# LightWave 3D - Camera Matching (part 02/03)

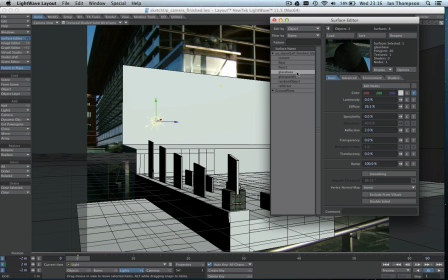(8:15)
And we have the glass base
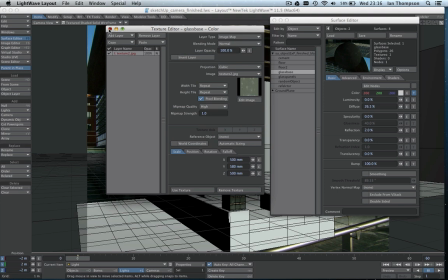(8:24)
color here, which was the this was the for use down here at the base of the glass.
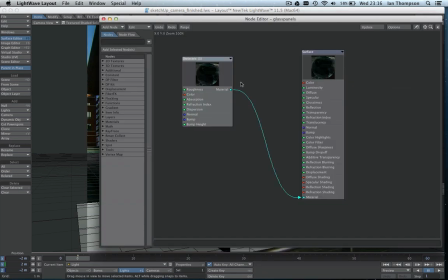(8:33)
And then we have the glass panels themselves, which uses the dielectric node.
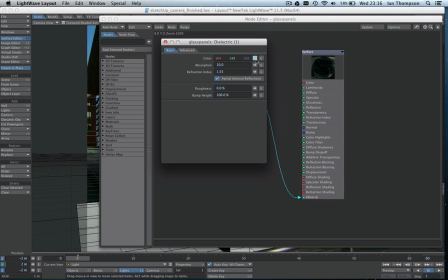(8:39)
Double click on there. I've tried to mimic that color that was used inside of on the original glass, setting the absorption to 10 and the
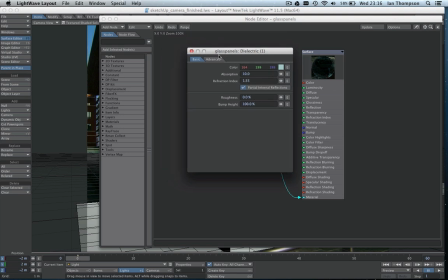(8:55)
refraction index to 1.55, and that's all really a set on that.
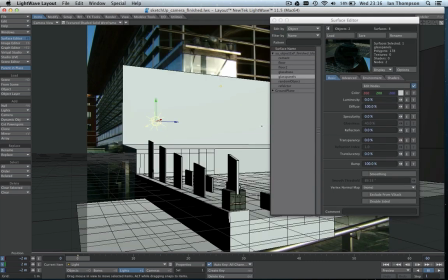(9:00)
Nothing too fancy.
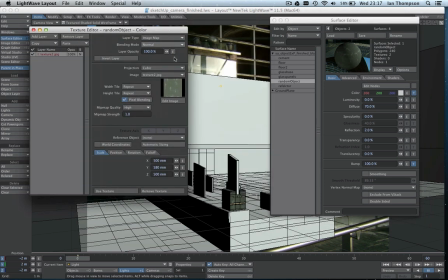(9:02)
And this was the object for the this object here, which was basically just an image, a texture, just trying to mimic the original color and just putting these little white flakes and
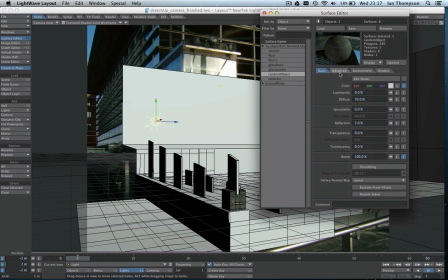(9:23)
scratches and things on there to mimic what we could see. And the other one is just a reflector to help with my reflections in the scene.
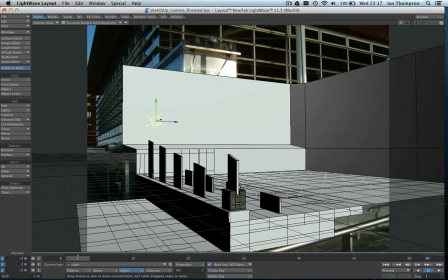(9:35)
So that was it really. That's all there was to it. And so let's take a render now and take a look at the result.
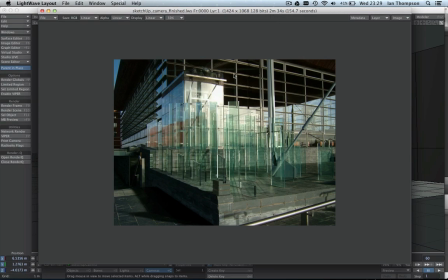(9:48)
Okay, after 2 minutes and 34 seconds we have a render, and this is the final result. and it's not too bad. It looks okay. There are some problems with it which need further work on them.
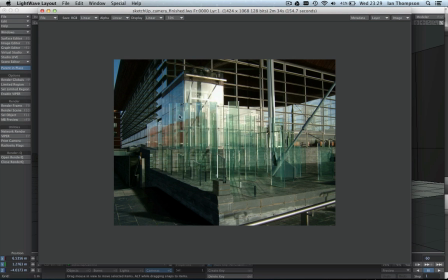(10:03)
So let's look at those problem areas first. So I'm at 50% at the moment.
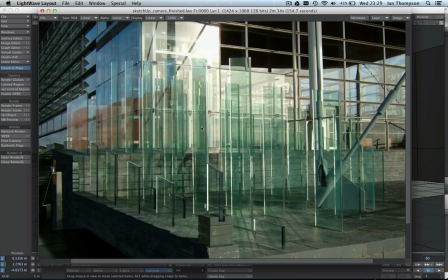(10:08)
Let me zoom in a little bit closer.
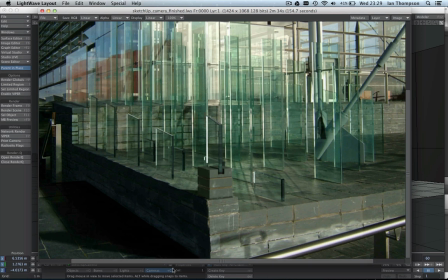(10:10)
Now I've just jump back over here and just check out my camera settings for a second.
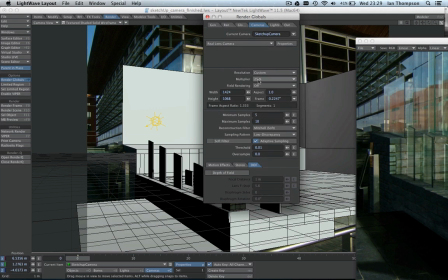(10:21)
So my camera properties here. I've used the multiplier just to reduce the render time down a little bit. So I've used minimum of 5 samples, maximum 10. And I also use the Mitchell Soft reconstruction
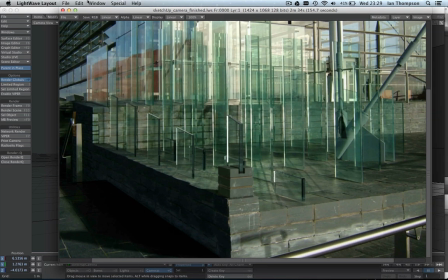(10:40)
filter, just to give it that soft, fluffy look that the original had.
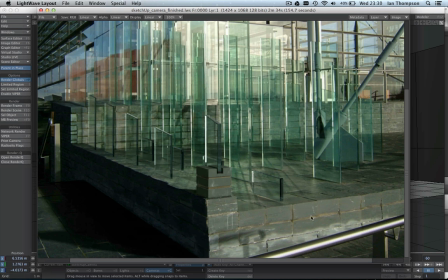(10:46)
You can see here it was a little bit fluffy around the edges, and I didn't really want to have extremely crisp, clean geometry all the way around, because it wouldn't have looked quite, it wouldn't have merged quite well with the background plate. So the Mitchell Soft
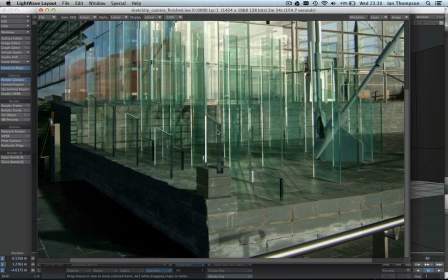(11:07)
filter just helps to soften it a little bit and help it to blend in more with the actual image itself. So looking at the render, we can see here that we've got some nice reflections going on here.
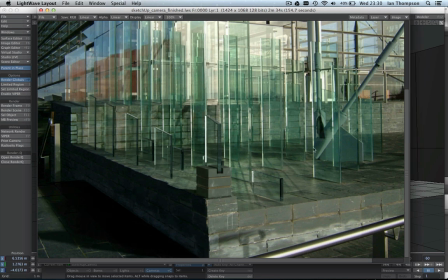(11:26)
First of all, look at the back of the original glass panels, and it was getting some sun from, I assume, this reflected sunlight from the glass building in the background was hitting this, and you can see here it's casting these
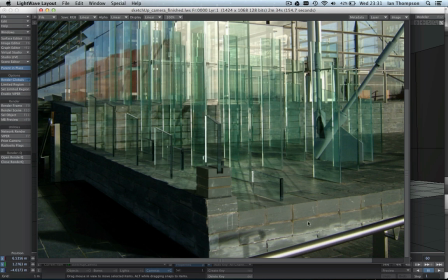(11:46)
shadows as well back towards the camera here. And so what I tried to do here was to create a reflector which was going to reflect this light here and mimic that. And it had partial success.
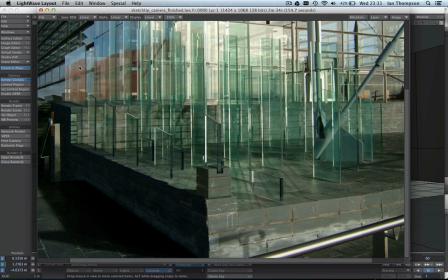(12:05)
I think these ones over here, these panels in the background here, are almost matching nicely with these ones.